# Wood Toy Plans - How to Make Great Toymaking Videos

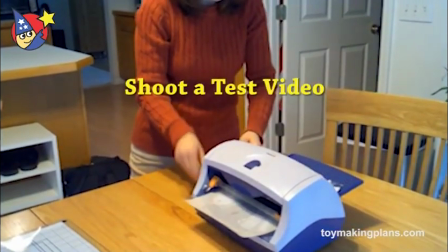421s
This is why it's really important to do a test video other than the correct
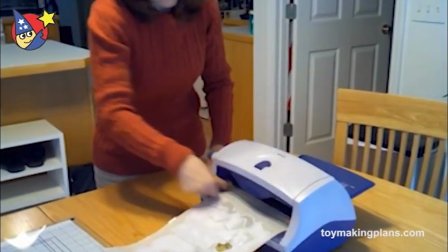426s
exposure two things can occur under exposure and over exposure
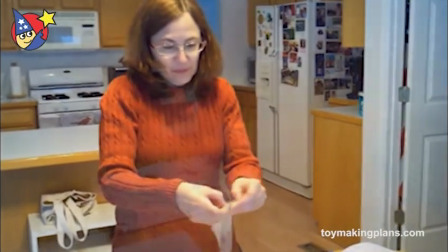431s
if your pictures are grainy and dim that means there's not enough light in the
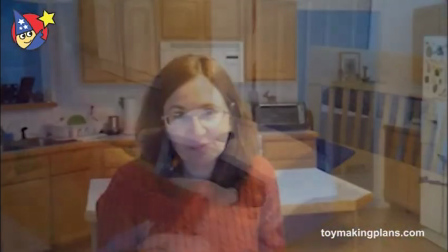437s
room if you add high-powered bright lights you may wash out colors and definition
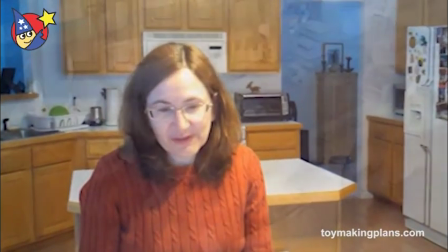443s
or even have a shiny face I usually recommend natural light
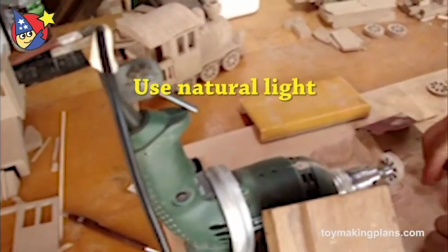447s
as much as possible a bright sunny window can go a long way to giving the correct
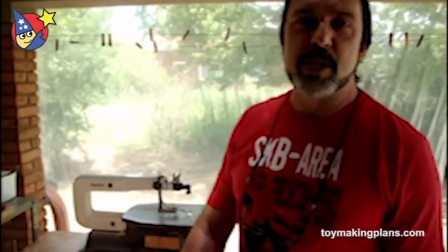452s
exposure but don't sit in front of the window and don't point the camera at the
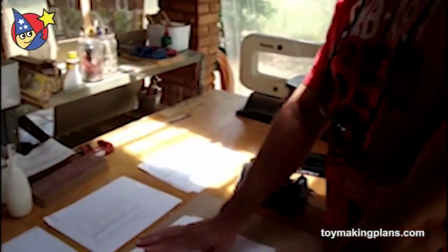457s
window instead put the camera between the window and the toy
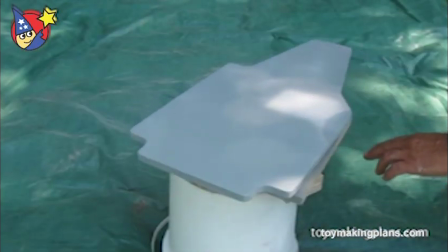462s
project or the person that you're shooting if you have a window you can even try different times of day different types of light occur throughout the day
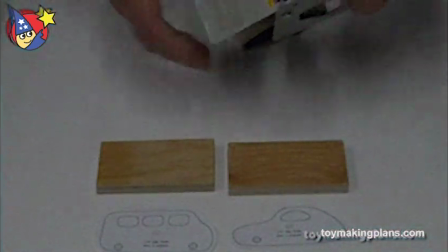471s
but what if you don't have any windows start by turning on every light
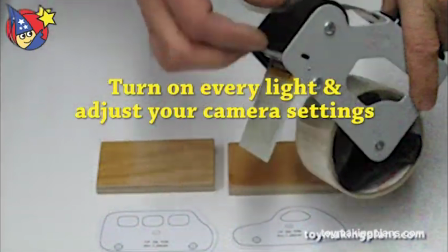475s
in the room and experiment with your cameras AE and white balance settings and adjust what you can. Now aren't you glad I told you about those camera settings? If you're working in a room without a window, try changing out your light bulbs. Try using daylight adjusted bulbs. I mentioned the subject of pre-production before.
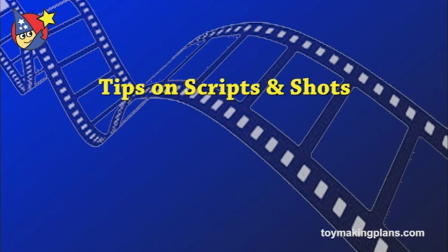497s
Here is how you can create better shots before you turn the camera on. First, write out a script.
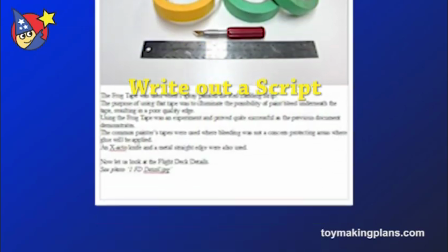505s
It's always better to write a script than to talk on and on when creating
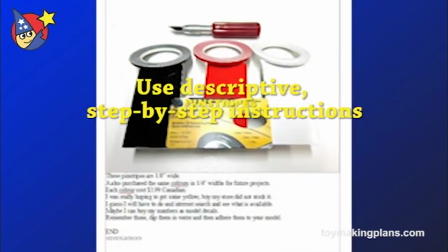510s
a script stick to short descriptive sentences that explain in a clear
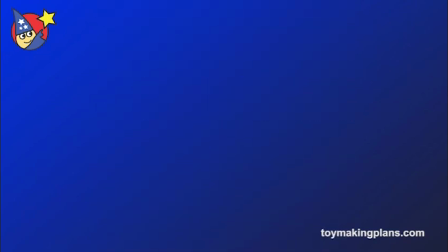514s
simple step-by-step way how to do the job hold each
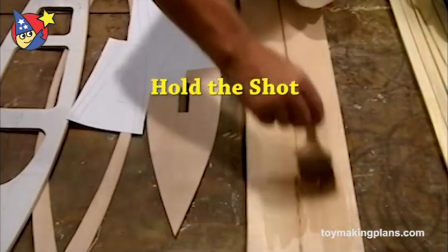518s
shot long enough for the viewer to be able to work out what's going on then
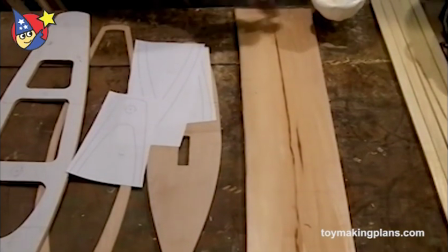523s
when I edit your video I'll make sure the video is long enough for the viewer to keep up with what's
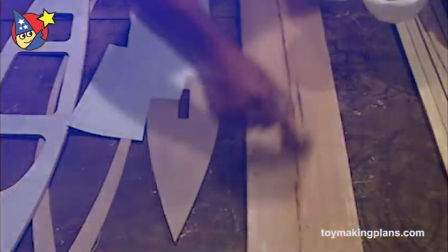529s
going on but not so long that they'll fall asleep give each shot some clip space.
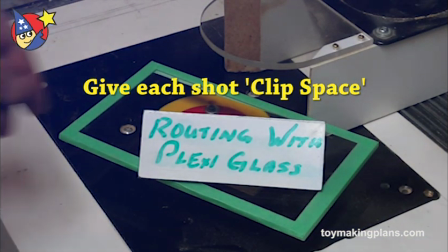535s
This is a pause at the beginning and end of the shot.
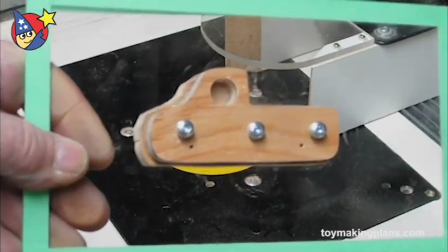539s
I usually count to two under my breath so I have enough room on both ends of the shot to blend clips together without cutting off something important.
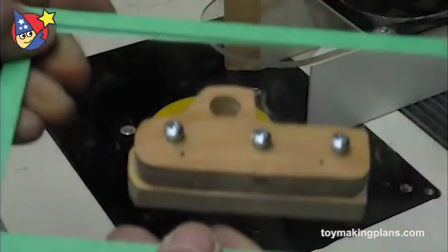549s So I've mounted the template onto the plexiglass, attached another piece of half-inch plywood underneath,
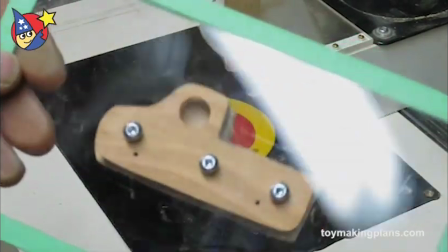558s adjusted the router bit to the proper height and now I'm going to make a new template.
So don't forget to leave a pause on each end of your shots.
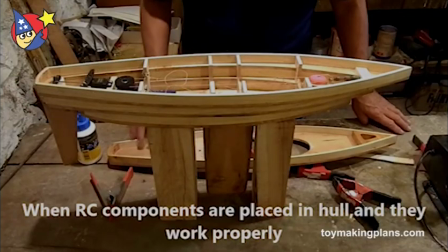566s
And finally when you have all your video files saved on your PC or Mac, please be organized.
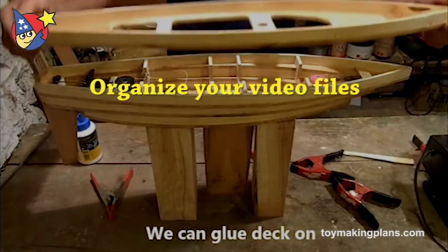573s
Group the subjects and label them. Uploading and downloading large video files can take a lot of time. Organization makes the job go faster. So I thank you in advance for being organized I hope you understand how important it is to have good sound and good light and all of your videos I'd like to think that we're a team of videographers and video editors and in a perfect world I come and shoot your video for you in your very own workshop but we live in a digital world and this video is the next best thing I can reach out to all you toy makers and share the tips with you in a video about video. Thanks again for watching today. If you have any questions, contact me at ToymakingPlans.com. I'm Connie Christians, Video Editor for ToymakingPlans.com. Happy shooting and happy toy making. Thanks for watching part one of our video series on how to make better video of your wood toy projects. Be sure and watch the next part of our series where we talk about how to set up the perfect shot.